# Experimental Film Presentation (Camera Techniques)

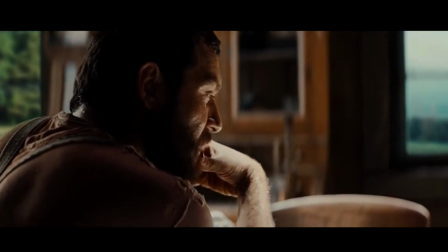249s
In this scene from Inglourious Basterds, Tarantino uses it not only to show the link between the Nazi officer,
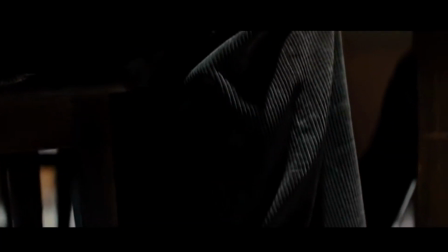256s
the farmer, and his Jewish friends he is hiding under the floorboards, but also to illustrate their close proximity,
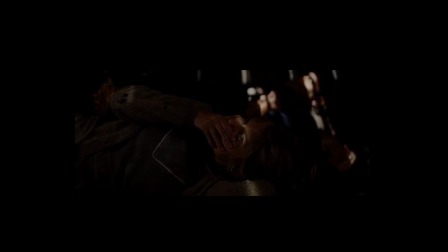262s
which creates an incredibly tense atmosphere, combined with a chilling close-up of the floorboards, revealing the whites of their eyes and flagging danger warnings.
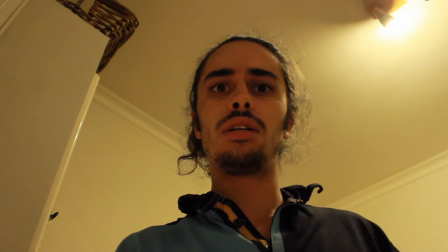273s
It also can be used, if heading upwards, to illustrate the might of a certain character, whilst still remaining more friendly than a low-angle shot.
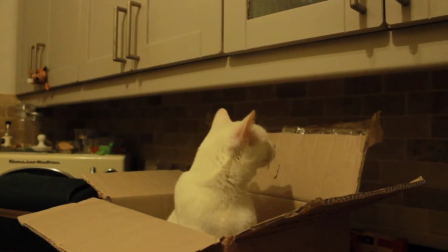282s
I decided to include this ironically, as a kitten is hardly a mighty animal and plays on the light-hearted payoff for my film.
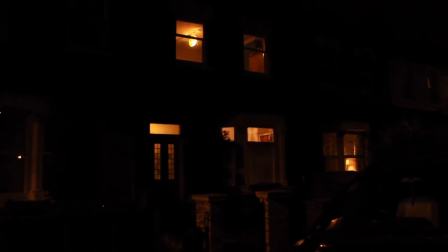294s
When preparing my experiment, I found my research via films, online, and in books.
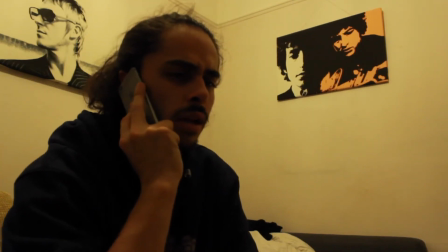300s
such as in Blaine Brown's Theory and Practice, Image Making for Cinematographers and Directors,
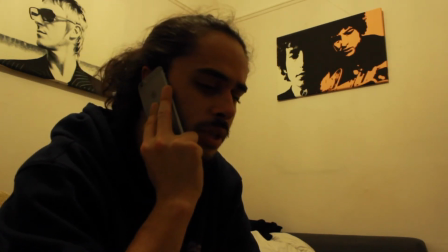306s
and Film Techniques and Aesthetics by Michael Rabiger,
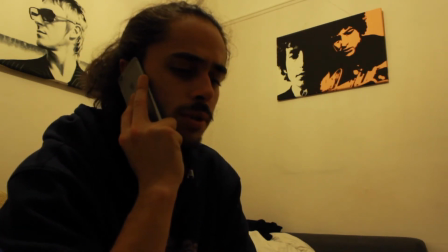312s
as well as being influenced by directors such as Tarantino, Wes Anderson, and Edgar Wright,
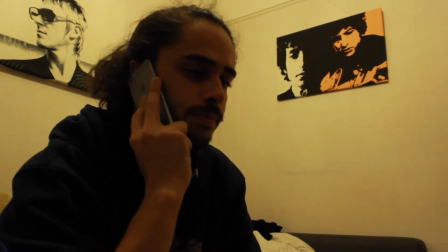316s
to name just a few. As for what I could have done better, is included less commonly used shots,
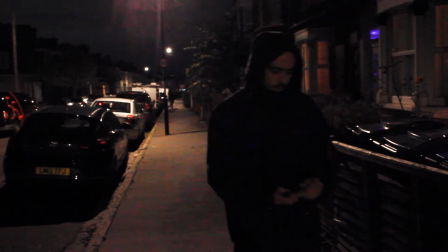323s
such as adding a Dutch tilt at the end of my film when it's revealed what's inside the box.
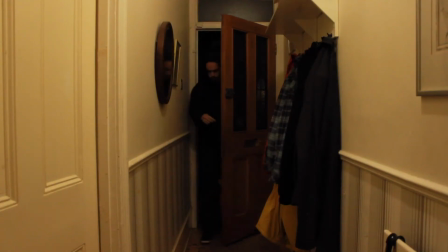328s
This would demonstrate an uneasy feeling for the character, as well as possibly including a truck shot as my character walks into the kitchen,
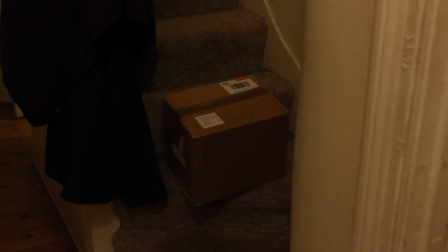336s
which adds a smooth, calming introduction to the scene, in an attempt to give off a feeling of the calm before the storm,
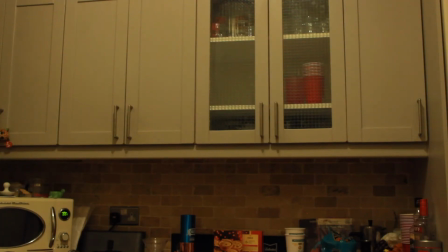343s
so to speak. I could have also come up with a stronger plot, allowing me to better demonstrate the effect of the different techniques and how to combine them.
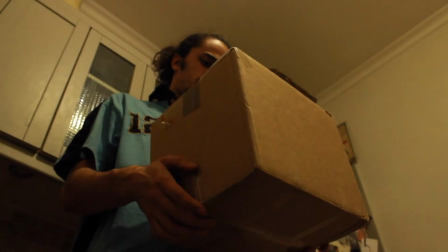353s
I could have also come up with a stronger plot, allowing me to better demonstrate the effect of different techniques and how to combine them.
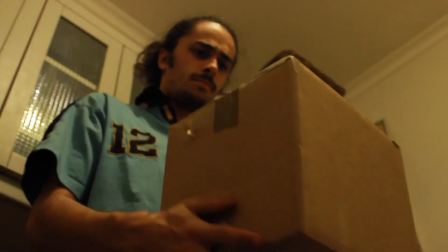361s
Since joining my course prior to university, I have known the importance of shot types and techniques,
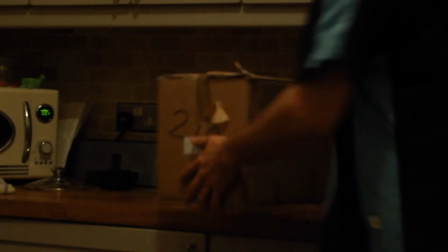367s
and have a continued interest in experimenting with them and what they can do for the progression of your film.
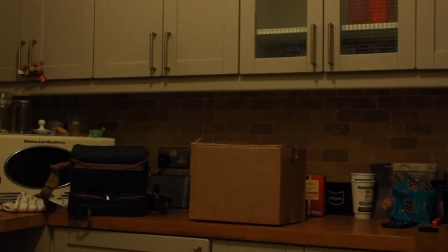374s
I'm interested in how different shots can be attributed to certain styles and how certain directors will be known for how they shoot their footage.
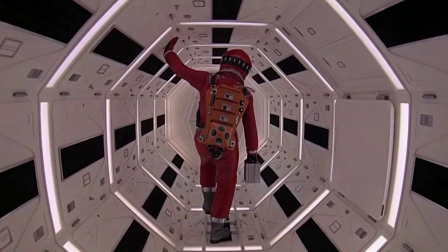382s
How Kubrick uses one-point perspective throughout his filmography.
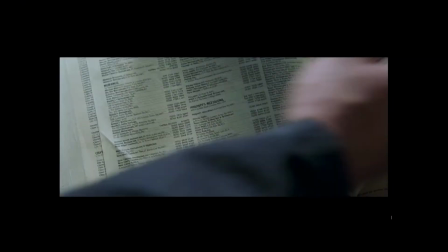390s
How Edgar Wright uses close-ups to increase drama and intensity in scenes, along with horror films.
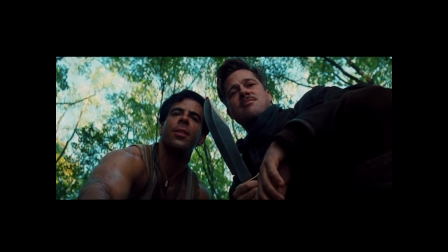398s
Or Tarantino's low angles, and how he is one of the most easily recognisable stylistic methods in film.